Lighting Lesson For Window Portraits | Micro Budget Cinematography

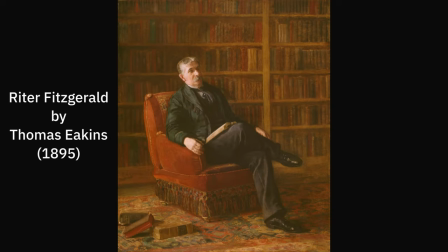Hello and welcome, my name is Trinit Hoshiko and today we are talking about making a lighting diagram for this painting by Eakins of Ritter Fitzgerald. Now I really liked this painting, it immediately caught my eye just because of this like overall warm tone and kind of glow to it and I've been really excited to make a lighting diagram of it.
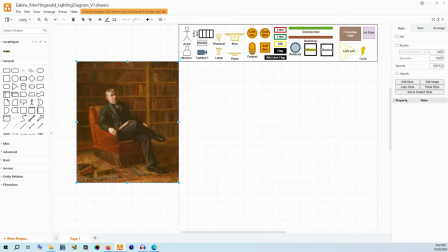I've already imported my Filmmaker Toolset template that is available for free for my Patreon, there's a link to it in this video's description down below. I've also brought the painting in. If you are interested in making these for yourself and following along you can grab that template and you can grab DRAYO which is a free diagram software and then
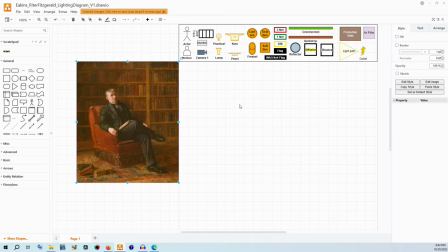I have a guide video that will also be linked down below that shows you how to import that template and import your own images.
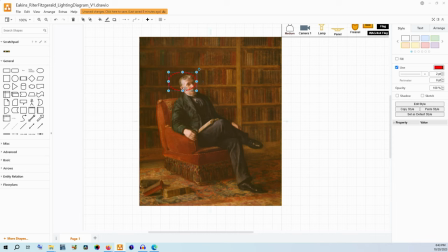But otherwise let's get started. Okay to start off with we have a light that is coming from the left of the frame to the right of the frame and it is making a nice light on our subject's whole right side. Now that's everything from the carpet and the chair to the person themselves.
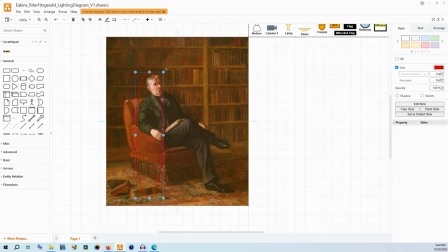Now this light is most likely coming from a window for this painting but who knows. For our cases we could do it with a window or without a window in a studio type environment. But we want to have a nice light here. Now this light isn't incredibly hard.
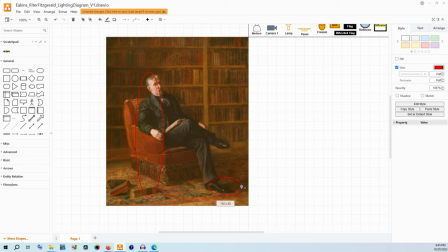You can see the shadows down here have a little bit of softer edges, it's not just like a Fresnel blasting on this guy, it's almost like it's coming through curtains or something of the sort,
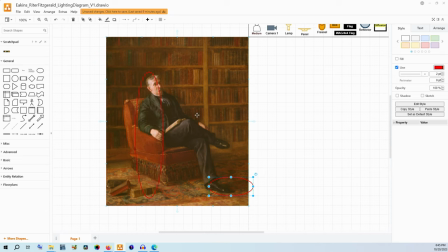so we can imitate that with a big piece of diffusion. But it is bright and it is lighting him entirely. We can notice that it falls off just kind of behind the chair. this light that is back here could be from that same source
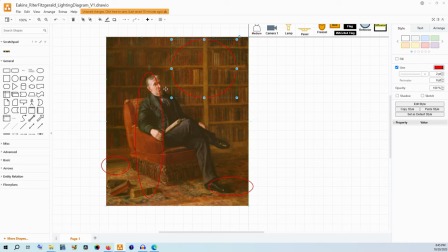but you'll notice that it is more of an orangish tone whereas this is more of a whitish tone so I'm thinking that this could easily be an artificial light in our cases we're going to use an artificial light for it but one thing that is really
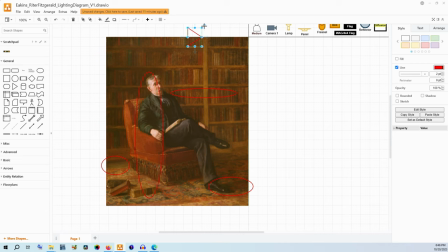sticking out to me about this is this light that's coming down is kind of a triangular shape. You can see where it falls off on the edges here.
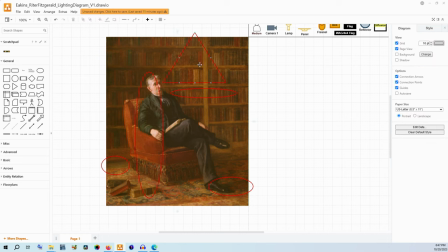So that's another reason why I think it could be an artificial light source, you know, a lamp that's hanging above the bookshelf so that you can check out all your titles in the middle of the night.
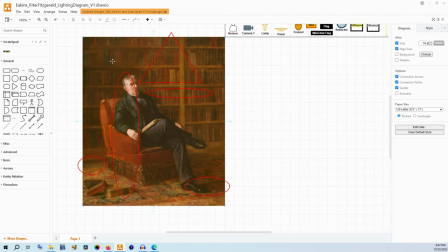And then the last thing I'll notice is that the entire thing is a little hazy. Now I'm not sure when this was painted. I should probably. This painting was made in 1895 and so there is a huge probability that this room is a study,
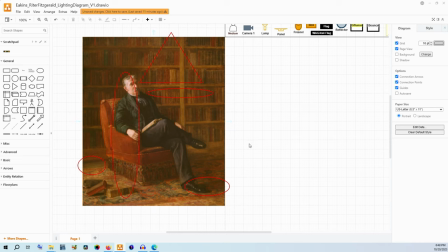a library, or some sort of sitting room that allowed smoking. And so that could be just simply the brushwork creating kind of a diffuse tone to the light or it could be smoke in the air that's being captured in the essence of the painting by the brushwork.
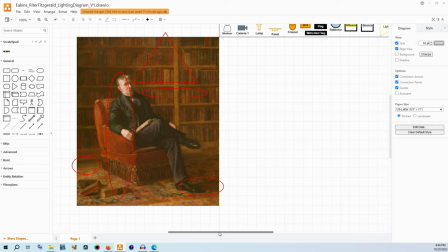Either way I like it because it kind of makes it a little bit softer and I want to replicate that. So now let's get started. I'm going to start by building the room using the floor plan tools.
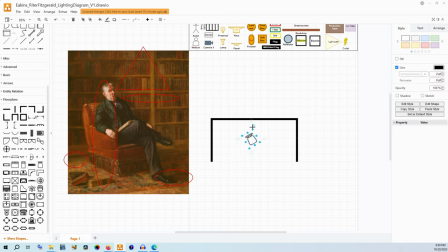So now with the room built we can start placing our subject. Okay so now we have our subject placed. We have the bookcases and the man sitting in the chair here. We made sure that the chair was angled.
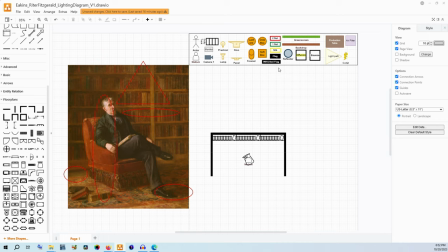Let's light the subject first and I'm going to show you how I would kind of ideally do this. We're going to take a big diffusion sheet. I would say a six by six, something that would be the same size as a large window. We're going to take a lamp and we're going to shoot the light through this big piece of diffusion.
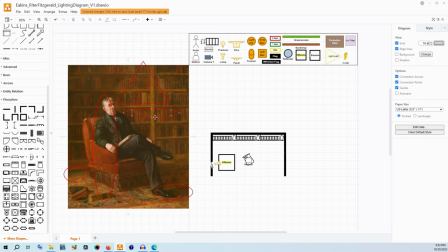Now we want it out of frame, but we want it as close to the subject as possible to maximize that softness. Now, if it gets too soft and those shadows do start to get too muddy, just move it back a little bit towards the lamp.